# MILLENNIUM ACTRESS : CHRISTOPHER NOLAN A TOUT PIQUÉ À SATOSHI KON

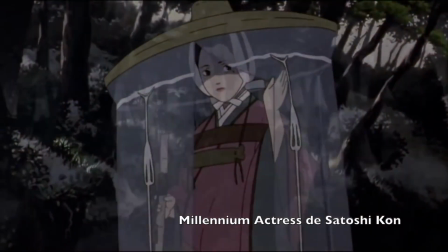0:09 Satoshi Kon a su nous proposer de nouvelles perspectives en matière de mise en scène grâce aux possibilités offertes par le cinéma d'animation.
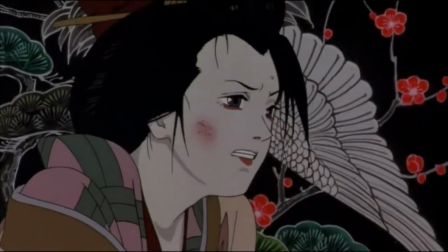0:17 Parti trop tôt, il aura inspiré tout de même nombre de cinéastes tels que Christopher Nolan, Inception,
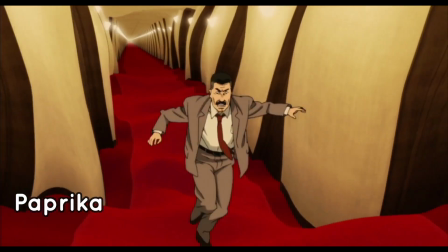0:23 ou Aronofsky, Requiem for a Dream, qui ont repris plan par plan des séquences créées dans les films du réalisateur japonais.
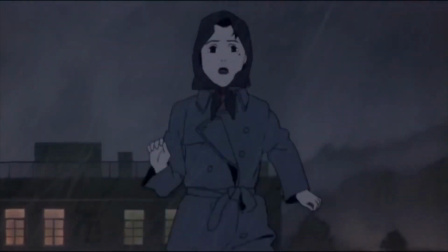0:31 Pour appréhender Millennium Actress, il faut envisager le film comme le double positif et apaisé du premier long métrage de Satoshi Kon, Perfect Blue.
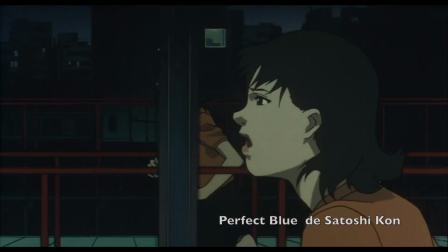0:39 En effet, ces deux œuvres utilisent le cinéma pour nourrir leur fiction.
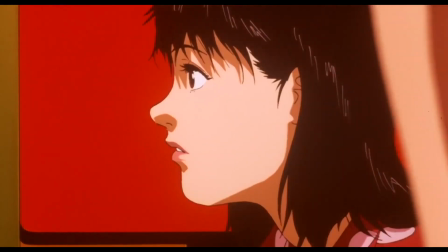0:43 Cependant, dans le cas du ténébreux Perfect Blue, le 7e art venait d'illustrer la perte d'identité de son héroïne, alors que dans Millenium Actress,
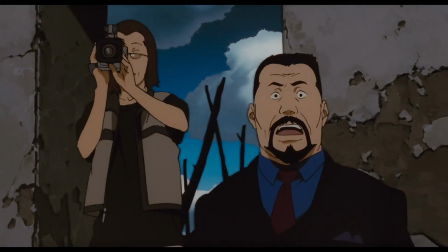0:52 le cinématographe fait plutôt fonction de catharsis et aide le personnage principal à vivre.
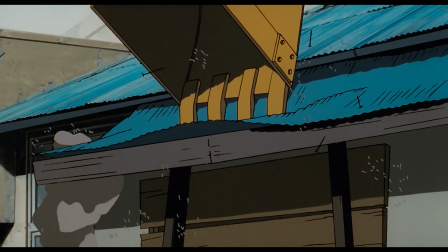0:57 Le réalisateur nous propose ici de redécouvrir l'histoire du cinéma japonais. le film s'ouvre ainsi par la destruction des vieux studios d'une major du nom de Jinei.
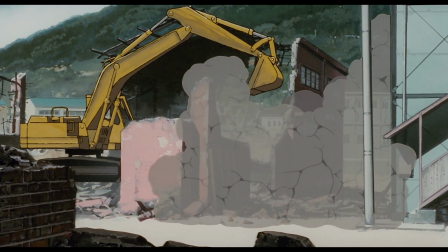1:06 Kone s'inspire ici des studios Shoshiku.
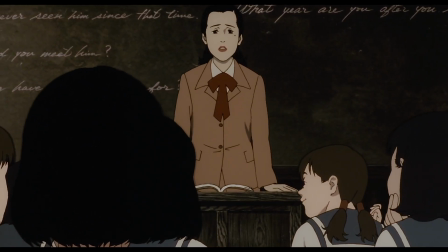1:09 Cette démolition cristallise le fait que beaucoup de japonais connaissent peu, voire pas du tout, leur riche cinématographie en dehors des adaptations de mangas.
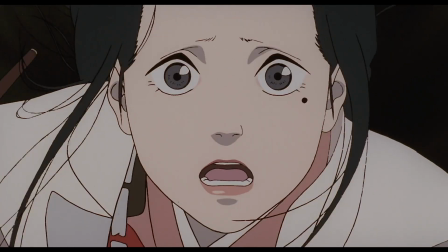1:18 Ensuite, alors que s'égrènent les mémoires de son héroïne Shioko Fujiwara,
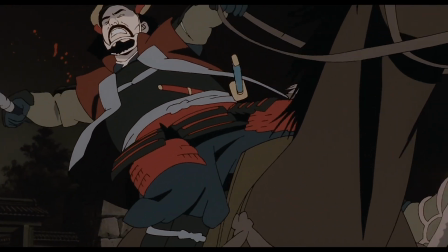1:22 Kone va créer des séquences qui rendent hommage par le biais de leur esthétique aux maîtres du cinéma japonais tels que Kurosawa, le château de l'araignée,
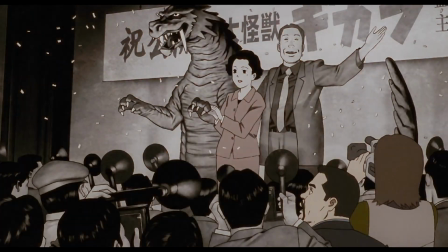1:30 Mizoguchi, les contes de la lune vague après la pluie, ou Honda, Godzilla. A l'instar des grands maîtres du dessin animé tels que Wadisney ou Ralph Bakshi,
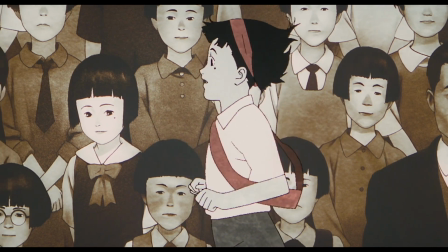1:38 Satoshi Kon a parfaitement compris que l'animation n'avait pas d'autres frontières que celles de l'imagination du réalisateur.
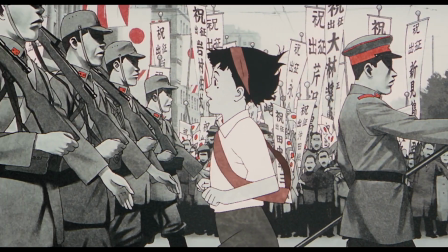1:45 Dans le cas de Millennium Actress,
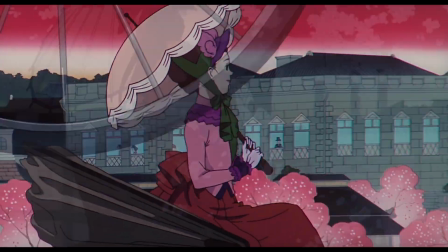1:46 un simple nuage de fumée permet aux cinéastes de faire succéder devant nos yeux ébahis les différentes étapes de la vie de notre héroïne et de l'histoire du pays.
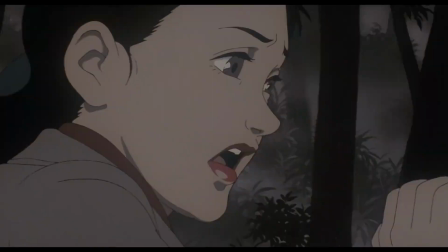1:55 Chez Kon, il n'y a pas de limite d'espace et de temps. Les fondues au noir n'existent plus et sur notre écran dix ans de vie se déroulent en quelques secondes.
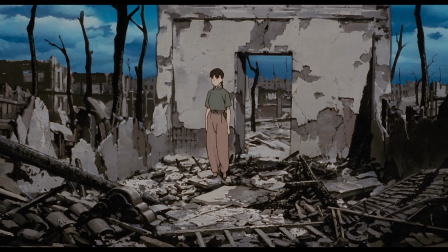2:03 Ils n'hésitent pas non plus, grâce à l'animation, à réunir différents protagonistes qui vivent aux antipodes l'un de l'autre dans un même plan.
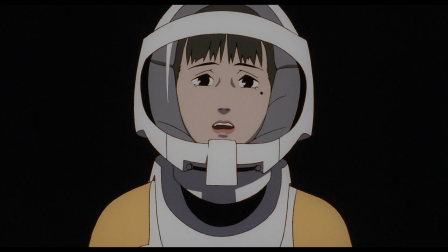2:11 Le spectateur n'est pourtant jamais exclu par le réalisateur, car Satoshi Kon utilise avant tout la virtuosité pour parler d'amour.
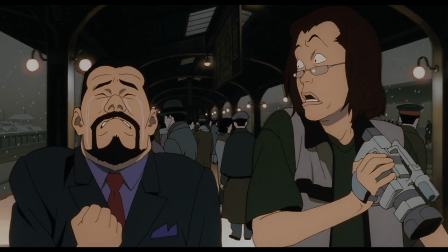2:19 Un sentiment que l'on retrouve aussi bien dans l'admiration de l'intervieweur pour le monde du cinéma que dans les sentiments de l'héroïne pour l'homme qu'elle a rencontré durant son enfance.
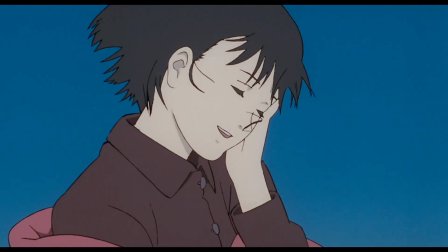2:28 Cohn est ici dans la lignée d'un Orson Welles et de son célèbre Citizen Kane.
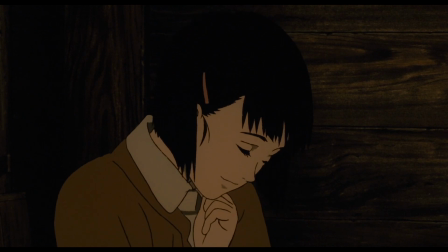2:33 En effet, tous deux nous plongent dans un monde constitué d'images et de sons où la réalité semble subjective car reliée au point de vue de chaque protagoniste.
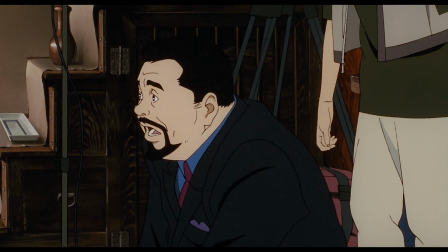2:41 Pour autant, les deux films vont utiliser au final de simples objets du quotidien, que ce soit un traîneau pour Citizen Kane ou une clé pour Millennium Actress,
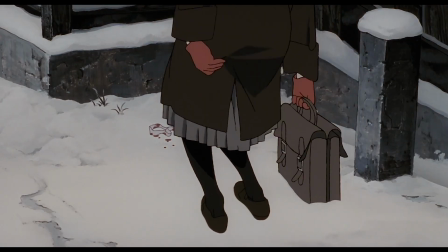2:49 pour nous livrer un message simple et poignant sur les fêlures de notre enfance qui construisent l'adulte que nous sommes.
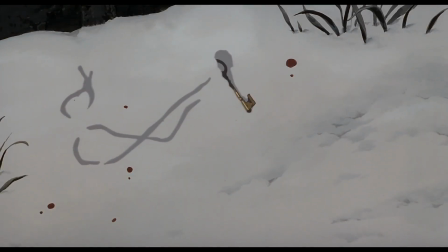2:56 Si Satoshi Kon a souvent été considéré comme un cinéaste plutôt cérébral,
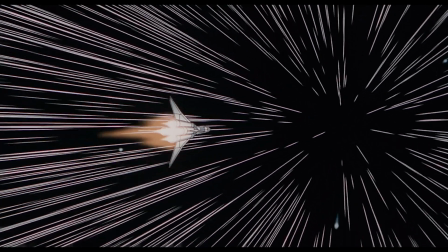3:01 son Millennium Actress est pourtant riche en émotions grâce à un final d'une puissance dramatique qui nous renvoie à nos propres existences,
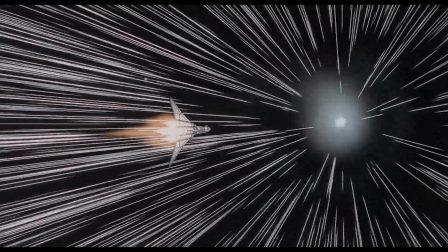3:08 où les regrets sont souvent plus importants que les moments de joie. Indispensables, tout simplement.